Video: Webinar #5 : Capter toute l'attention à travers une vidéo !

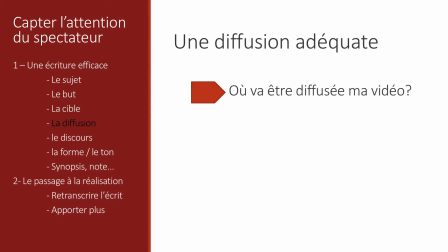4:13 Est-ce que c'est de l'interne, de l'externe? Est-ce que c'est pour Internet? Est-ce que c'est pour la télé? Est-ce que c'en est plusieurs? C'est une question qu'on se pose en particulier par rapport à la cible. Par exemple, si c'est Facebook, on se dit c'est plus parce qu'on veut toucher vraiment notre communauté. Et ça induit aussi les questions de format.
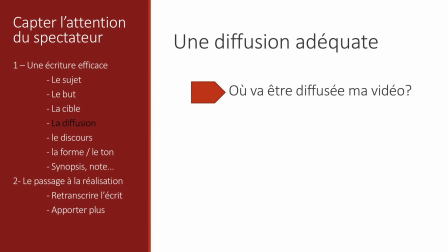4:31 Sur Facebook, on a vu par exemple que les vidéos sont plus carrées, rectangulaires, parce que ça se prête certainement mieux au smartphone.
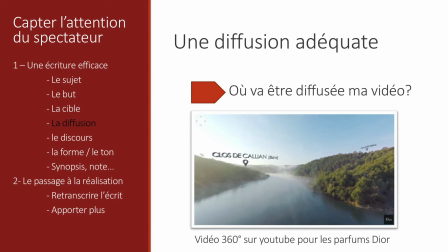4:39 Mais on découvre aussi sur Internet, par exemple, des vidéos à 360 degrés qui sont bien plus immersives. Là, c'est une vidéo pour les parfums Dior. C'est un petit parcours en Provence, là où ils capturent les essences pour leur parfum. Le discours.
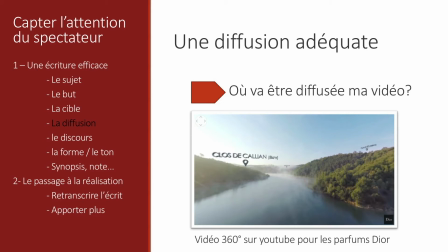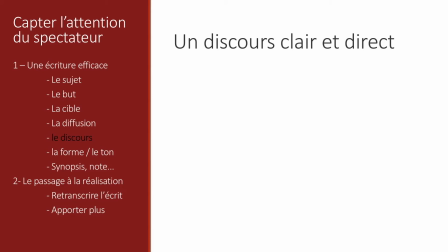4:59 Le discours clair et direct, bien sûr. La question qu'on se pose, c'est bah, qu'est-ce que je raconte? Qu'est-ce que raconte la vidéo? Et comment? Et dans quel ordre raconte tout ça? Donc en fait, plusieurs points, les messages, les illustrations.
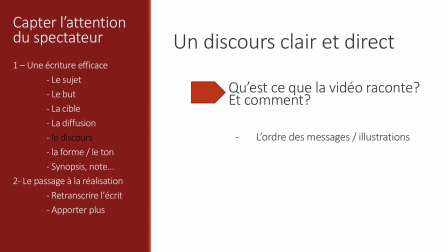5:17 Dans quel ordre on met les messages et les illustrations pour que le discours semble naturel, voilà, qu'il a l'air de couler de source. En fait, on est au cœur du storytelling, de comment comment on raconte notre histoire.
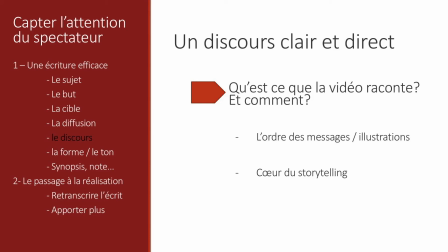5:33 Et enfin, il y a les questions, souvent on dit il faut qu'il y ait de la surprise dans les vidéos. Oui, il faut qu'il y ait des surprises dans les vidéos parce que plus on surprend le spectateur, plus il adhère au discours. Ça peut être voilà, commencer fort. L'idéal, c'est de commencer avec un message clé en premier.
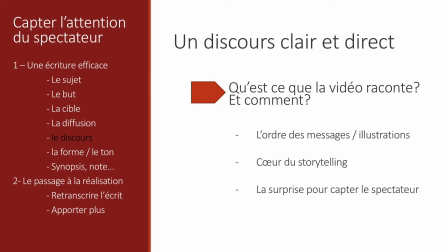5:52 Parce que si jamais la vidéo n'accroche pas ou ça lui plaît pas, au moins il aura eu un message.
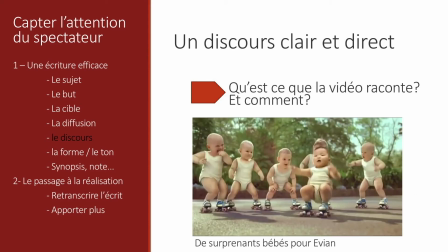5:59 Ouais, vous vous souvenez certainement de ces campagnes là pour Evian avec des bébés. C'est hyper bien fait là en effets spéciaux. Évidemment, c'est très surprenant. Et puis c'est très juste aussi par rapport à leur message, j'imagine.
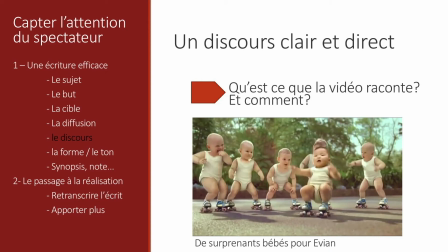6:16 C'est que voilà, c'est une eau qui est parfaite pour la santé des petits bébés, des nourrissons. Donc là, ils sont en pleine forme, ils sont super, c'est très bien, c'est très bon pour eux.
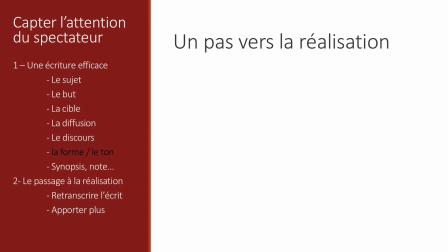6:29 La forme, le ton, la forme et le ton, ça annonce la réalisation. Parce que ça va avoir un impact direct sur ce qu'on va ressentir quand on va regarder la vidéo, donc un impact direct sur comment on va le faire.
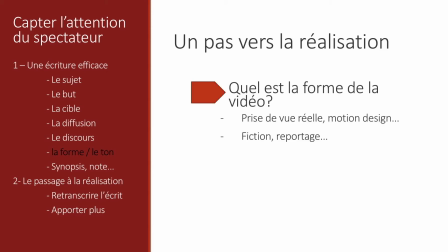6:45 Quand on doit choisir la forme de la vidéo, quand on se pose la question de quelle est la forme qu'elle va prendre, on a le choix évidemment entre tous les langages audiovisuels, toutes les grammaires, que ce soit de la prise de vue réelle, du motion design, ou même de la fiction, du reportage, est-ce que ça va être de la comédie ou pas, voilà.
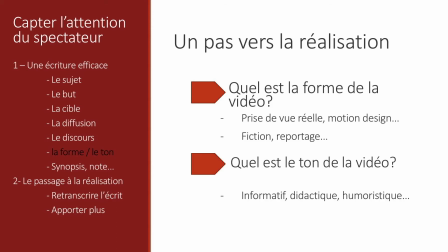7:05 Le ton, évidemment, le ton informatif, didactique, léger, est-ce qu'on va faire de l'humour ou pas de l'humour?
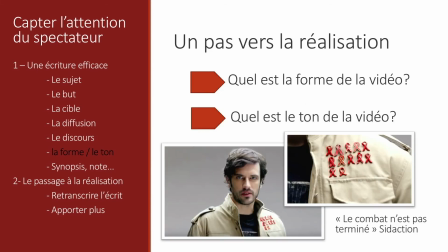7:15 On va prendre un exemple avec la dernière campagne là, de Sidaction. Pour la forme, c'est de la prise de vue réelle. On peut se dire qu'une personne voilà, humaine, pas un dessin qui nous parle directement, eh ben, ça sera plus humain, ça sera plus direct aussi.
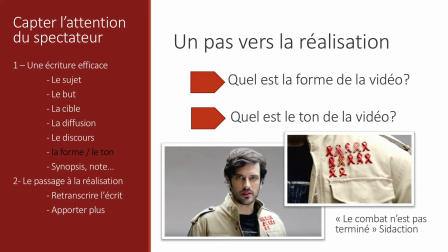7:35 Là, ils ont choisi un ton, voilà, un, pardon, un, comment, des médailles. Là, il pose en fait les petits pins. C'est comme des médailles de guerre. C'est comme voilà, des batailles gagnées contre le SIDA. À chaque fois, ils disent, voilà, on a gagné ce combat, on a gagné ce combat.
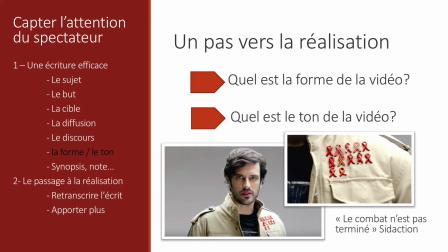7:52 Dans ce spot, tout est très cohérent. Hein, le message, la forme, la voix off le dit. Hein, le combat n'est pas terminé. Il y a une, comment, une forme très militaire, la musique, ils ont choisi une musique avec des roulements de tambour, ça fait voilà, ça marche très bien, c'est très cohérent.